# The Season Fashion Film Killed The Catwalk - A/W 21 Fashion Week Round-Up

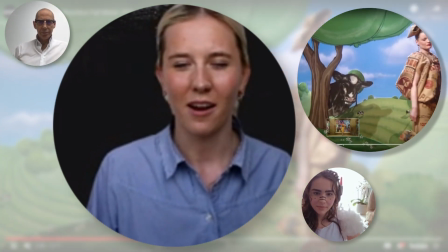929s
the jungle scene they actually that outfit that Shalom Harlow is wearing I found it a bit kind of bit on the costume side instead of
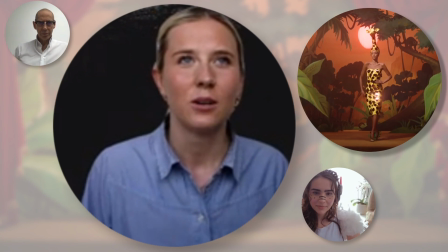938s
you know especially last season we we saw that kind of you know like almost couture level craft that jeremy is knows how to do and is good at
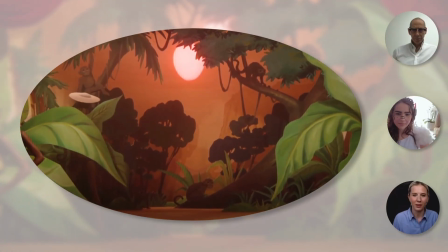946s
so i think maybe at points it got too wrapped up in the in the theatrics theatrics and the show within the show and it became
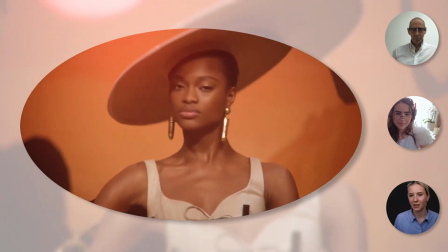954s
maybe a bit lost at points but i do think it was really entertaining and at the end of the day it's really sweet if you watch something that
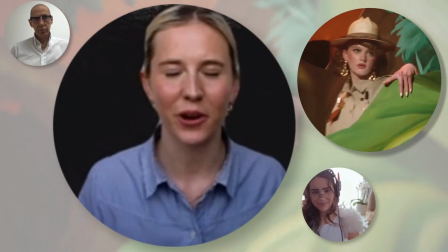963s
is this length and you come out with like a smile in your face you know i know i did criticize that it does feel i think the clothes do feel
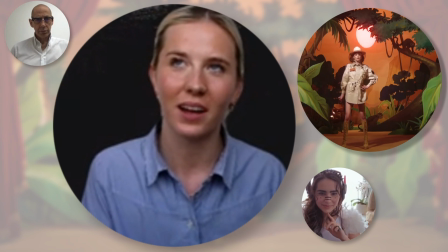969s
costuming but on the other half side of that it's kind of like the set and the clothes are so you know they're all
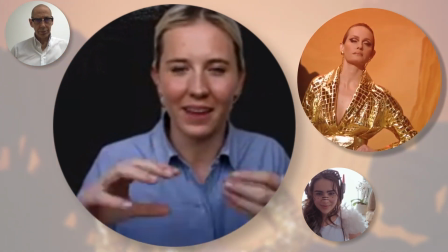976s
so part of one thing like they all kind of completely connect with the other and create this
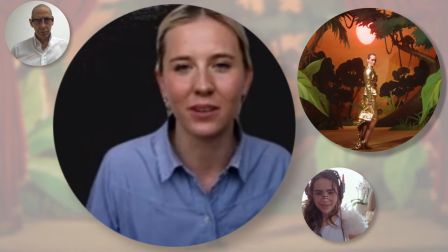982s
360 world which you're just completely immersed into which I think everyone could do a bit of with a bit of escapism
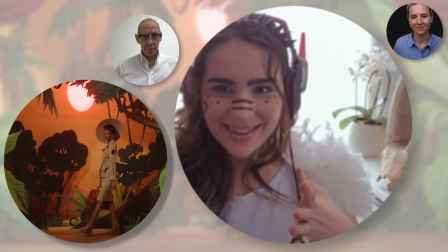989s
also I don't know if we mentioned but the set is amazing you know when there's that part that they rotate and you have like the cow part
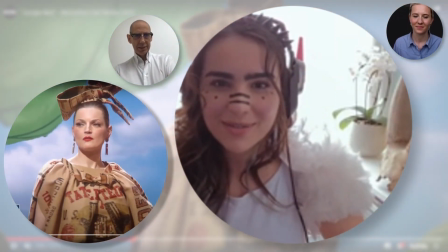996s
that is so cool I think the set is really really impressive yeah it's really good isn't it yeah it feels like you're kind of at the
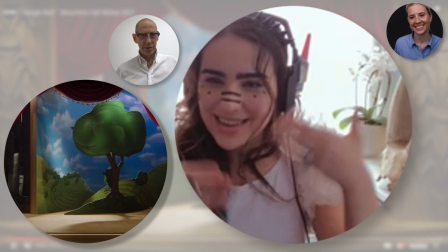1004s
theater watching a little show I know it feels almost like you know those paper theaters yeah it feels a little bit like that it does I think that's quite a nice
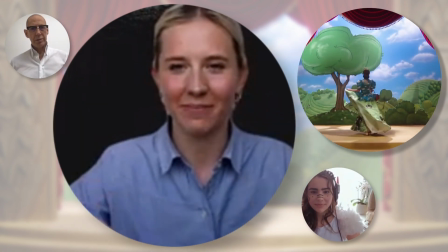1012s
transition actually from last season with the puppet and now it's like life-size and you're actually yeah so I'd love to talk
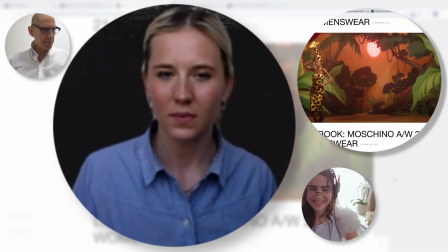1020s
about MM6 Mesa Margella next um which was also kind of a performance
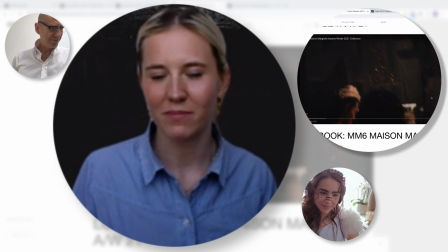1026s
of sorts um kind of a runway show in reverse if you will
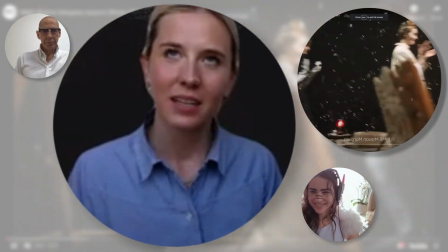1031s
very in keeping with kind of the nature of Mesa Margiela so
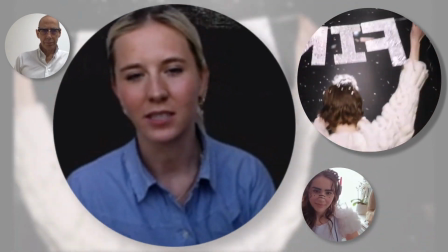1037s
MM6 is the diffusion line established in 1997 so this is designed by the kind of anonymous
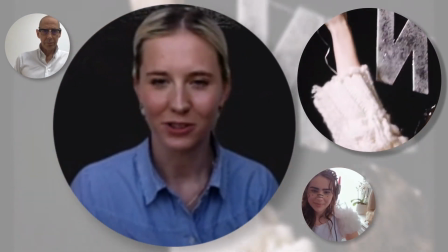1043s
team that kind of everyone thinks of Margiela for in their kind of white coats you've got one guy on the piano and his white Margiela coat
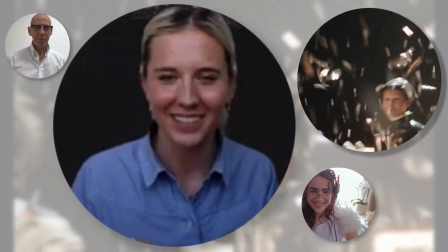1051s
which I thought was a really nice kind of touch you kind of just catch him um we have this show kind of back to front so we
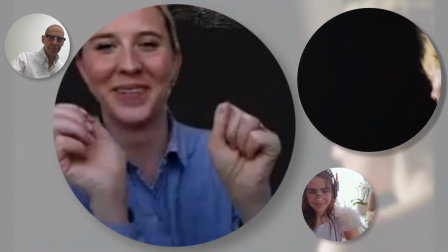1057s
start with the finish in French I'm not going to try and say it because my accent will be awful do it do it no no I'm holding it up in
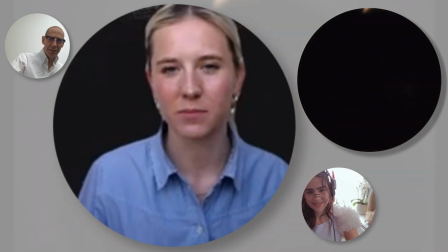1065s
silver and then we kind of rewind um and this was quite a small collection mm6 is also always kind of a small little
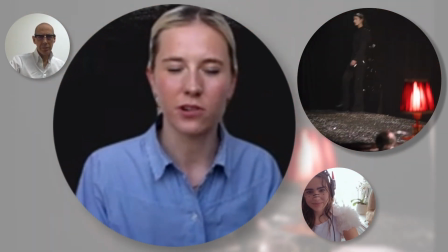1073s
capsule which is much more kind of tailored to the street um compared to and kind of more youth orientated than maybe
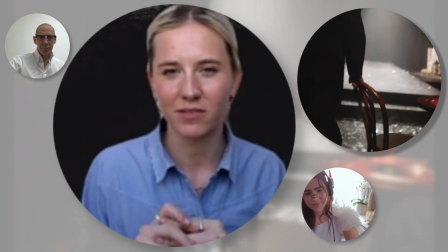1081s
the main lightness that's kind of why it was established um so let's dive straight in what did you guys think of this film you know when you hear people talk about iconic
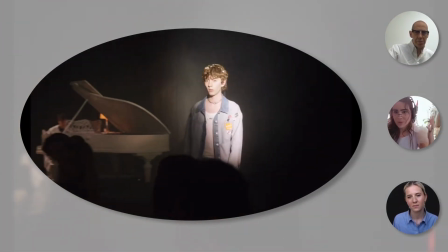1089s
shows and they talk about how it was and how it was in their minds there's actually this like magic of being in a fashion show
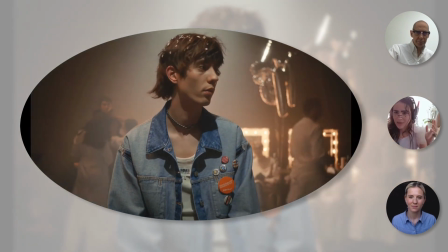1097s
and it has like all the character but you are there but you're not there seems almost like a memory of a fashion show in a way you don't
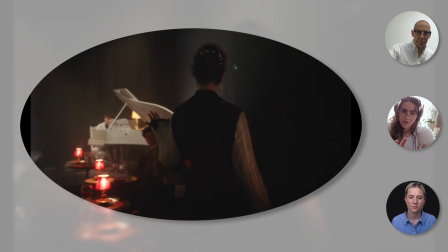1105s
see a static shot in this film you're going into each model and then you keep on moving around backwards and forwards I think editing wise it
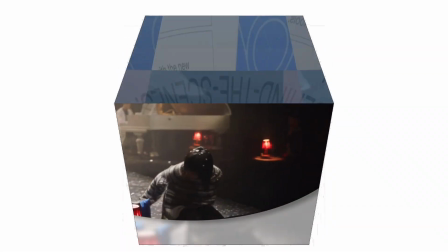1113s
just has a really great pace this filmmaker actually has been working with mm6 for a long while it feels almost like a family and I think everyone
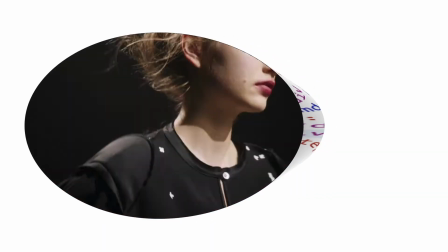1122s
looks really great on it too I really I really really love this show I think it's interesting you say behind the scenes as well because last
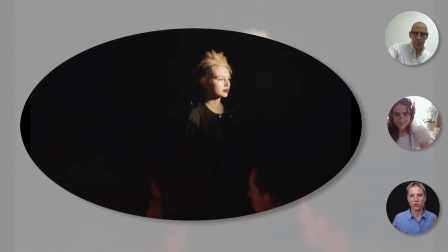1129s
season mm6 did a film which was kind of like a photo shoot and yeah and you couldn't see anyone's heads but it was all of them in
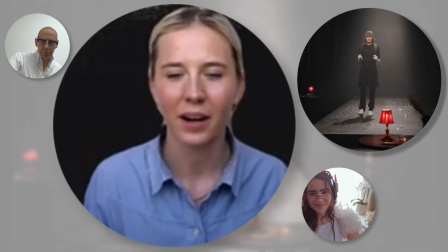1136s
their white coats you know from the guy painting the set to the guy behind the camera and I think because there's this whole um kind of anonymity
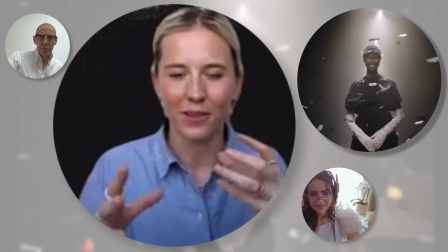1144s
behind Margiela you know obviously we've got John there now but you know there's this whole sense of the anonymous team behind so actually to do something
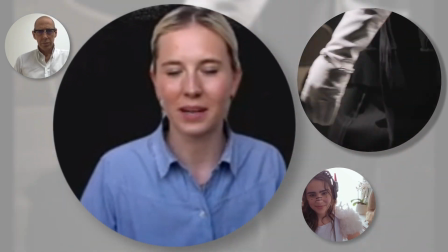1152s
where you're seeing behind the scenes you know in this you go behind backstage of the show it's quite interesting to have that twist on
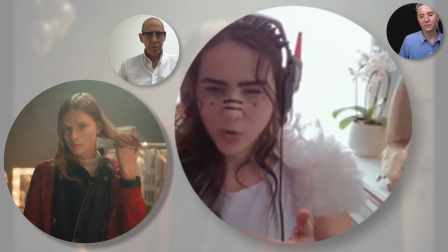1160s
it in a way it makes you feel like you're not just watching a show you're part of a show because they also take you like behind they present you